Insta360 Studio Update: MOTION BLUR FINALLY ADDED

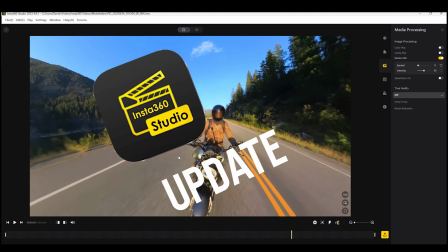The Insta360 Studio has received an update which adds a highly anticipated feature.
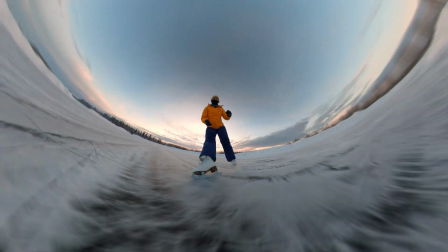You'll now be able to add motion blur to any video you shoot with an Insta360 camera,
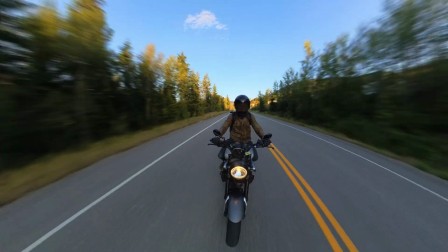which, when used correctly, can make your action shots look way more dynamic.
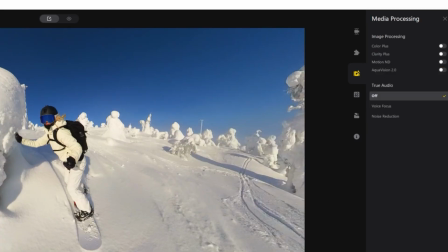I'm going to show you where you can find this new feature and how to use it effectively. Let's go.
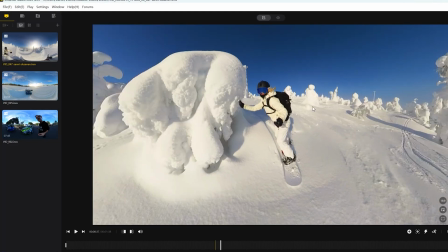First, load up the Insta360 Studio and make sure it's updated to the latest version.
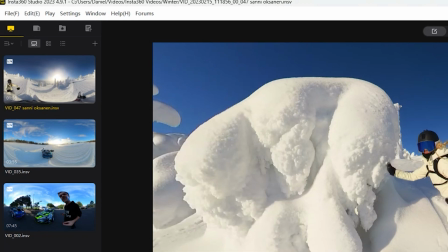Now, select some videos that you want to use this motion blur effect for and import them into the studio.
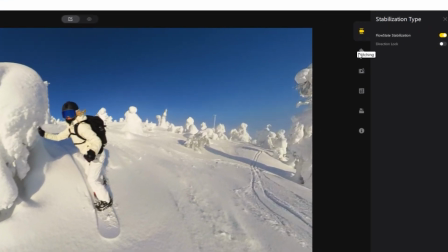Now, on the right-hand side, you'll see there's a few different tabs. You'll need to select the Media Processing tab.
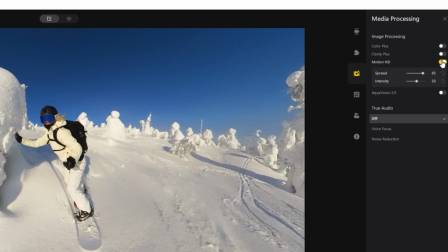Now, under Image Processing, you'll notice there's a new option called Motion ND. So if you want to use the new motion blur feature, then turn Motion ND on.
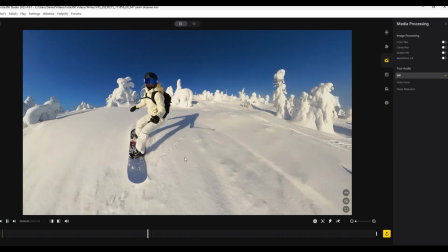The effect is applied to the entirety of the video. You can't select just a little part of it.
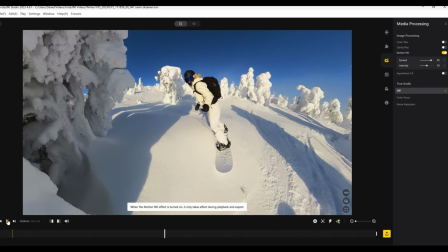It's applied to the entire video, so make sure you definitely want to use it for the whole video.
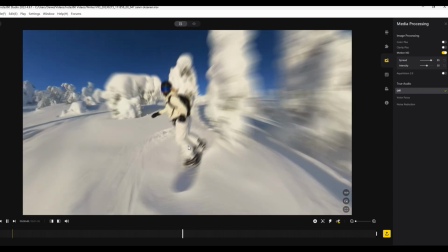Motion blur works best with fast-moving action shots like skiing,
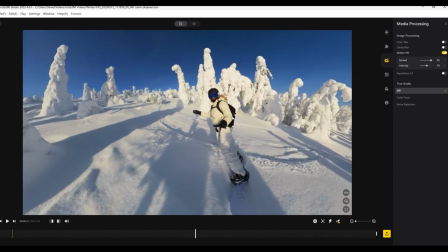snowboarding, cycling, diving, and the motion blur will be visible anytime the camera is moving.
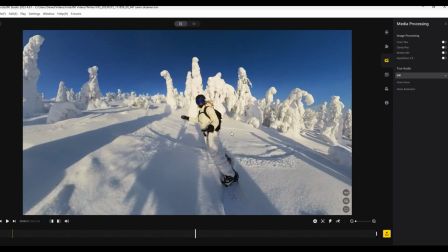You can also see the effect when you pause the video and move the camera with your mouse.
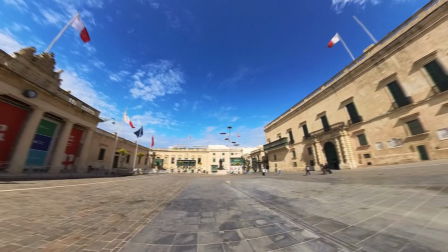Even if your video is completely still,
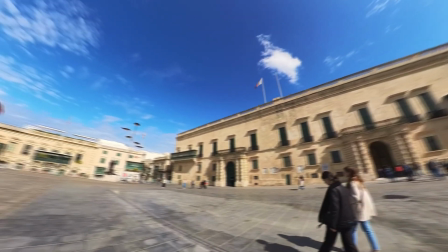you can apply the motion blur effect to the keyframes so that when you move from one position to the other, the motion blur effect is applied as well.
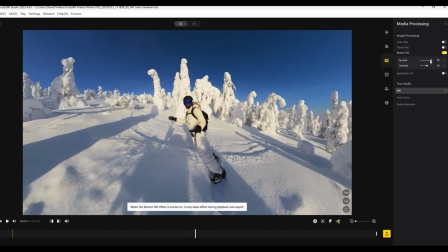So play your video to see if you are happy with the intensity of the motion blur with the default settings that are applied. To change how the motion blur effect is applied to your video, you can alter the spread and intensity sliders.
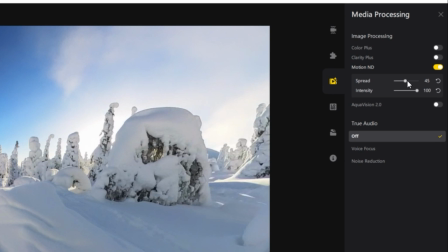Changing the spread value will either increase or reduce how much of your video the blur effect will cover.
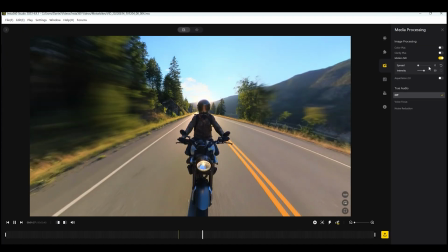At the maximum value, the whole video will be blurred, and at a lower value, only the edges will be blurred and the center will remain clear.
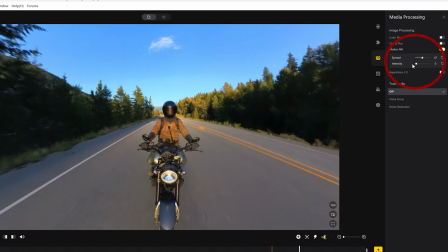Changing the intensity value will change how intense the blur effect is, which seems pretty obvious,
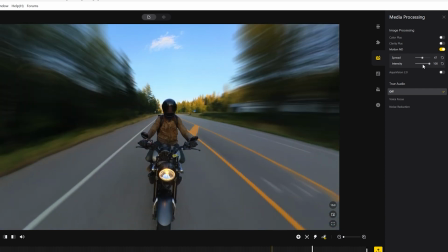but what that means is that at the max value, any movement will look completely blurred out with hardly any details visible at all.
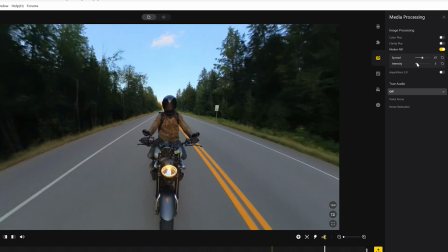And then when you lower that value, the blur effect will be a little bit more subtle and you can still make out some details.
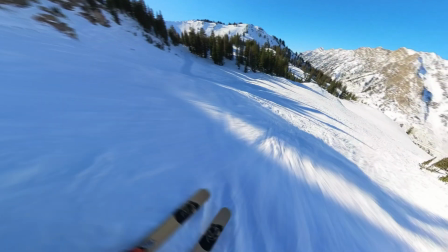Using a high intensity value will make it seem like your video is moving faster than it actually was when you recorded it.
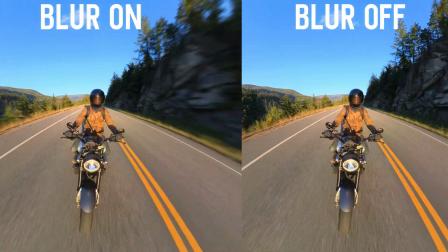So this will be great for if you mounted your camera to a car or a bike, as well as skiing, snowboarding, cycling,
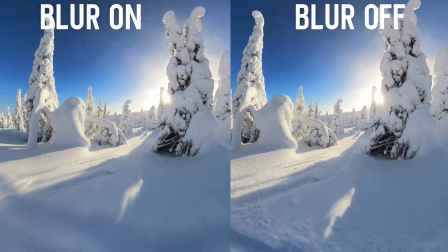all of those kinds of videos, this would be a great way to make it seem like you were going much faster than you actually were.
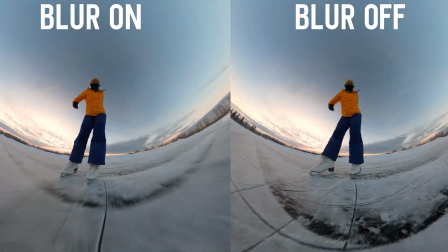And if your video features a person or someone you want to focus on in the center,
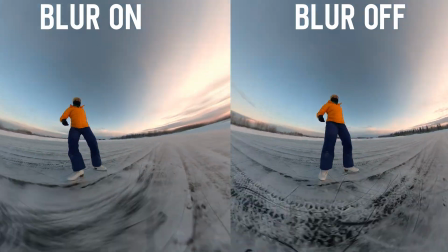once again like someone skiing, so then I recommend adjusting the spread value so that they are not blurred,
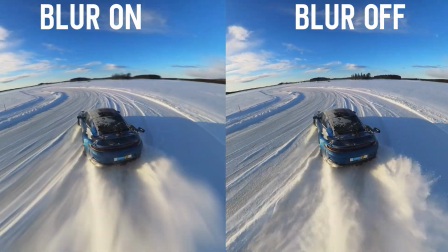but the environment around them is. This creates a nice contrast and I think is the best way to use this setting for action shots featuring people at the center.
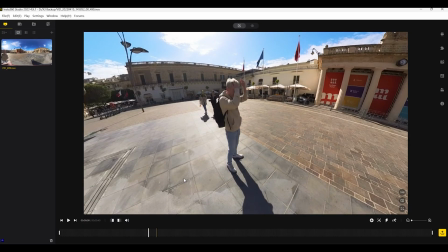So, and like I said, even if your video was stationary, your camera was still,
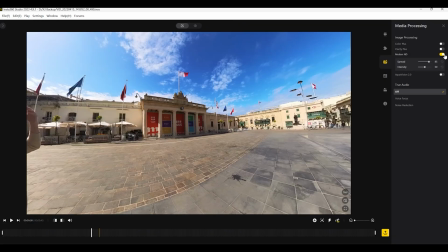the motion blur effect can still be visible in between your keyframes when you reframe your video.
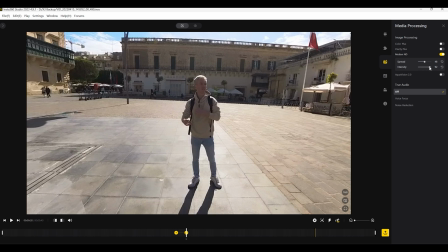If those keyframes are really close together and the camera moves very quickly between them,
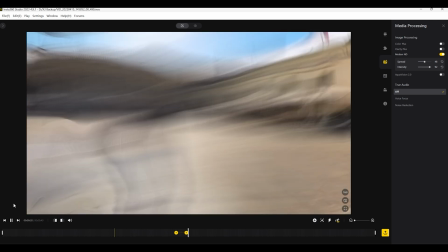then I recommend using the higher intensity values so that the blur effect will match the speed at which the camera moves between those keyframes.
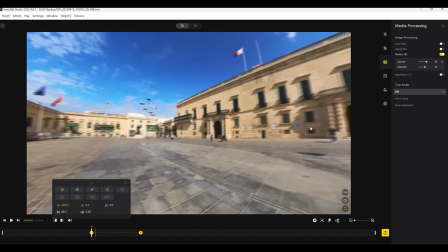If you've reframed it so that the camera moves pretty slowly between two keyframes,
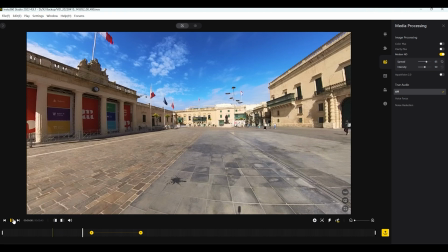it takes 5 to 10 seconds, then reduce the intensity so that once again it kind of matches that.
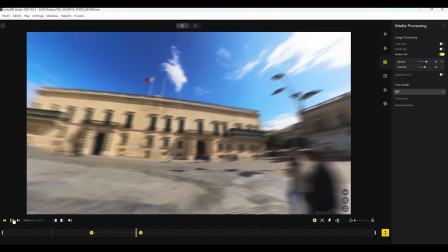Okay guys, so that is a quick tutorial on how to use the motion blur effect in the Insta360 Studio.
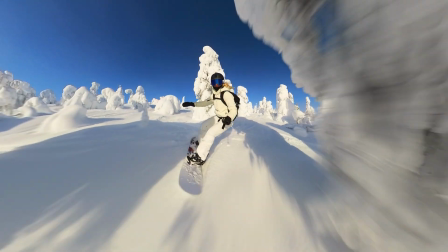I think this is actually a great addition and something, yes, we've been waiting for a long time.
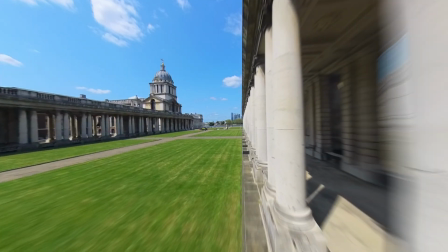Previously, you could only get the motion blur if you used a hyperlapse effect,
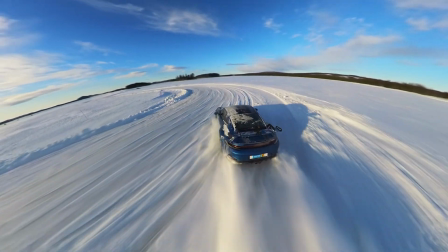but now you can apply it to all your kinds of videos and it's gonna look great when applied to fast moving action shots.
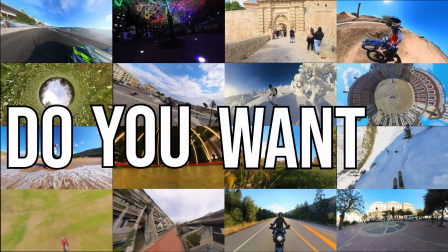This tutorial is also part of my ultimate Insta360 video course,
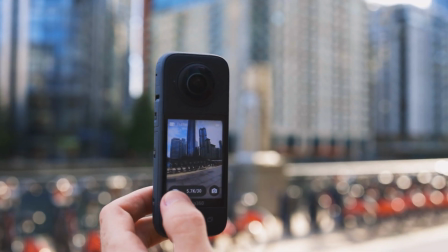which features over 40 other lessons teaching you how to get the most out of your Insta360 camera
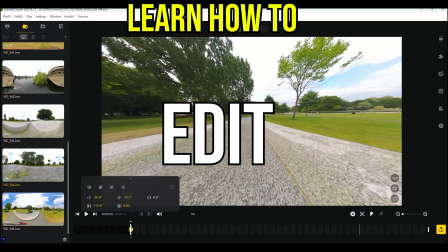and teaching you how to get some amazing unique shots no matter which Insta360 camera you have.
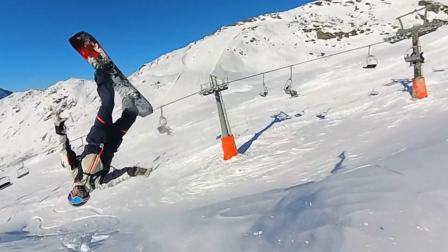So if you enjoyed this and you want to create some epic content, then please feel free to check that out.
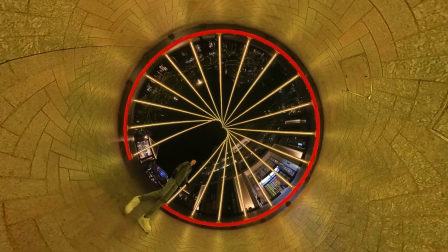The link will be in the description below. But until next time, guys, I hope you found that useful.
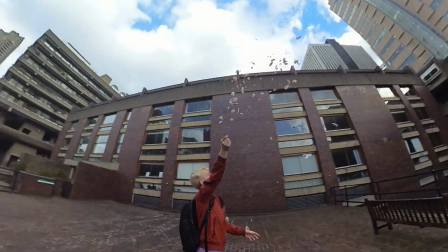See you next time. Bye.